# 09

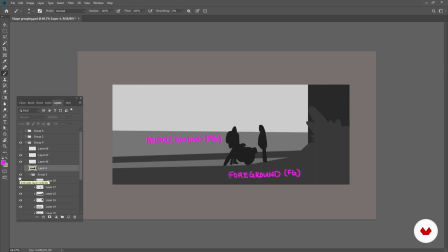And as mentioned before in the color and light lesson, the further things go back, the lighter it gets, or the closer in value it gets to the sky. So right now, my sky is represented by the lightest color.
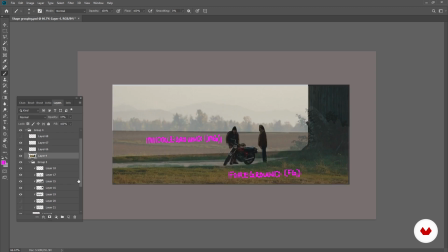And finally, the background. I also, with trees and foliage, I just like to break it down to simpler shapes. Got the mountains and the trees. And once I turn off the film still, got your background.
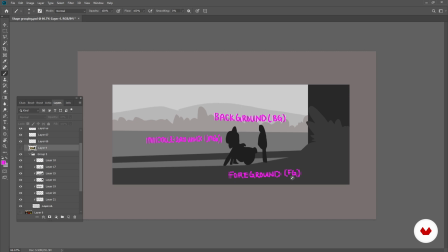So throughout this lesson, I'm just going to use FG as foreground, MG as middle ground, and BG as background. Just a faster way of saying it.
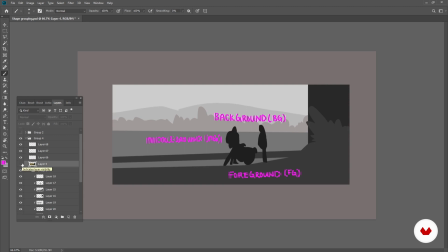And if I toggle the film still with the shape grouping that I've done, you can see how much more simpler it is. You can learn a lot from these references.
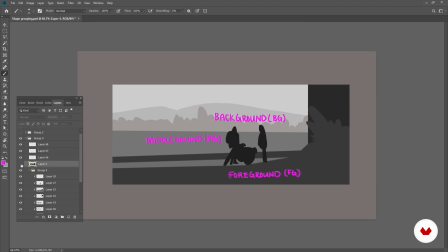You can see how certain artists play with contrast and lighting to highlight what they want you to see in the painting or the film still. I've just simply used the lasso tool to break these down into simple shapes.
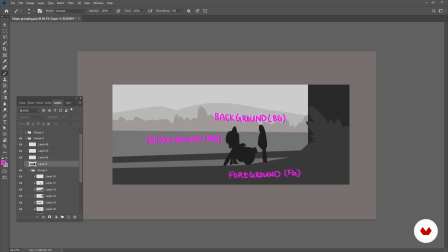As mentioned before, the closest shapes or elements will be the darkest, and the furthest away will be the lightest, and this will give the composition depth. If you think about these like elements that are drawn on paper, you can put pieces of paper on top of each other,
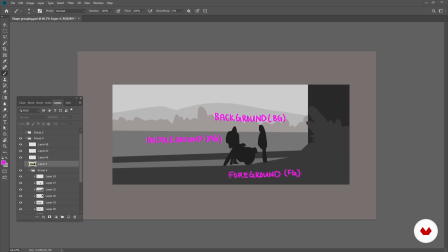and the one on the bottom will become lighter as you add layers on. You can think about this exercise as if you're cutting out paper. You put these pieces of shapes on top of each other, and they'll create an image.
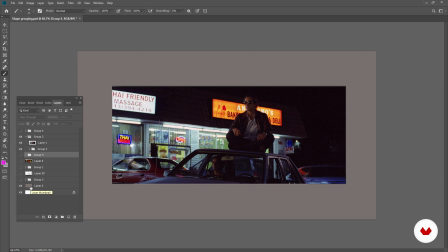So let's try more film compositions to break down. Here we have a still that is nighttime. Again, here we're not really thinking about what the lighting is, we're just breaking the composition down.
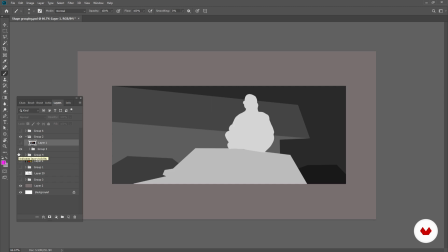I decided to go with an inverted palette. If you practice with this still and did it the way that I did it with the first example, that is completely fine. Here I just wanted to highlight the night sky. But most of the time you're not really thinking about the time of day with your shape grouping exercises.
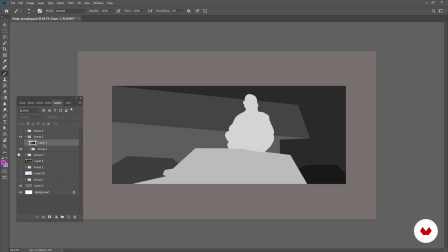All you want to do is still keep with the idea of breaking it down into simple shapes. There's no details on the cars, everything's just a quick outline. It's very easy to see where things are and how far things are in the back or front.
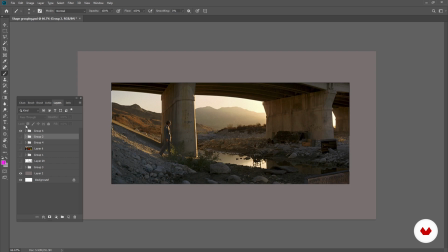And we can try with one more example. And how would you break down this scene? And this is how I broke down the scene.
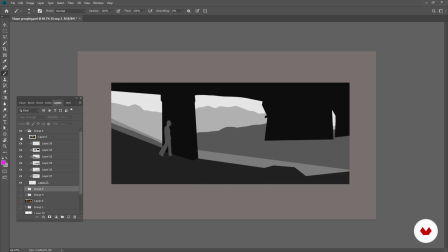Pretty straightforward. You can see how this exercise is very beneficial to your thumbnailing process.
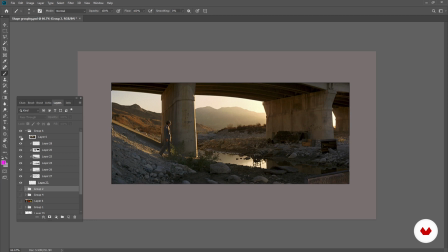You kind of start to understand what elements are the most important and
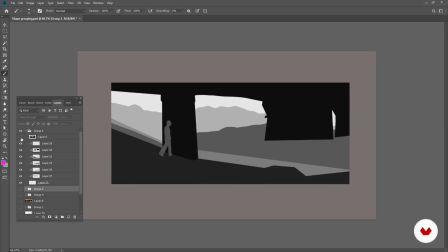how you want to highlight your characters or the scene when you do your final painting. The bridge is such a big shape element to this composition. It's one of the things that frames not just the person, but also contrasts really well with the background.
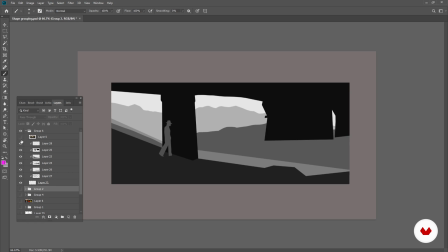So by breaking this down, when I'm thumbnailing, I'll know that the bridge element and the foreground element and where the character is standing is going to be the most important part. And I'm going to use my best to do lighting and color to highlight that specific spot where the character is standing.
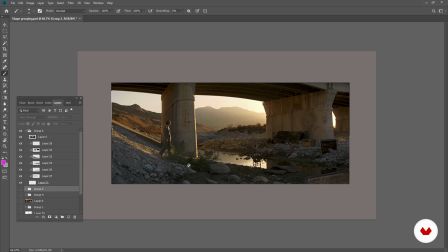Exactly how the film still does it. You have that lights highlighting the character, and then the bridge is a framing element.
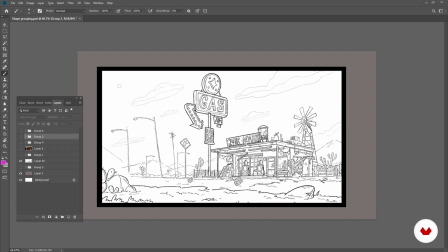So with a few more practice stills, we can go back to the design that we're going to paint and see how we're going to break it down.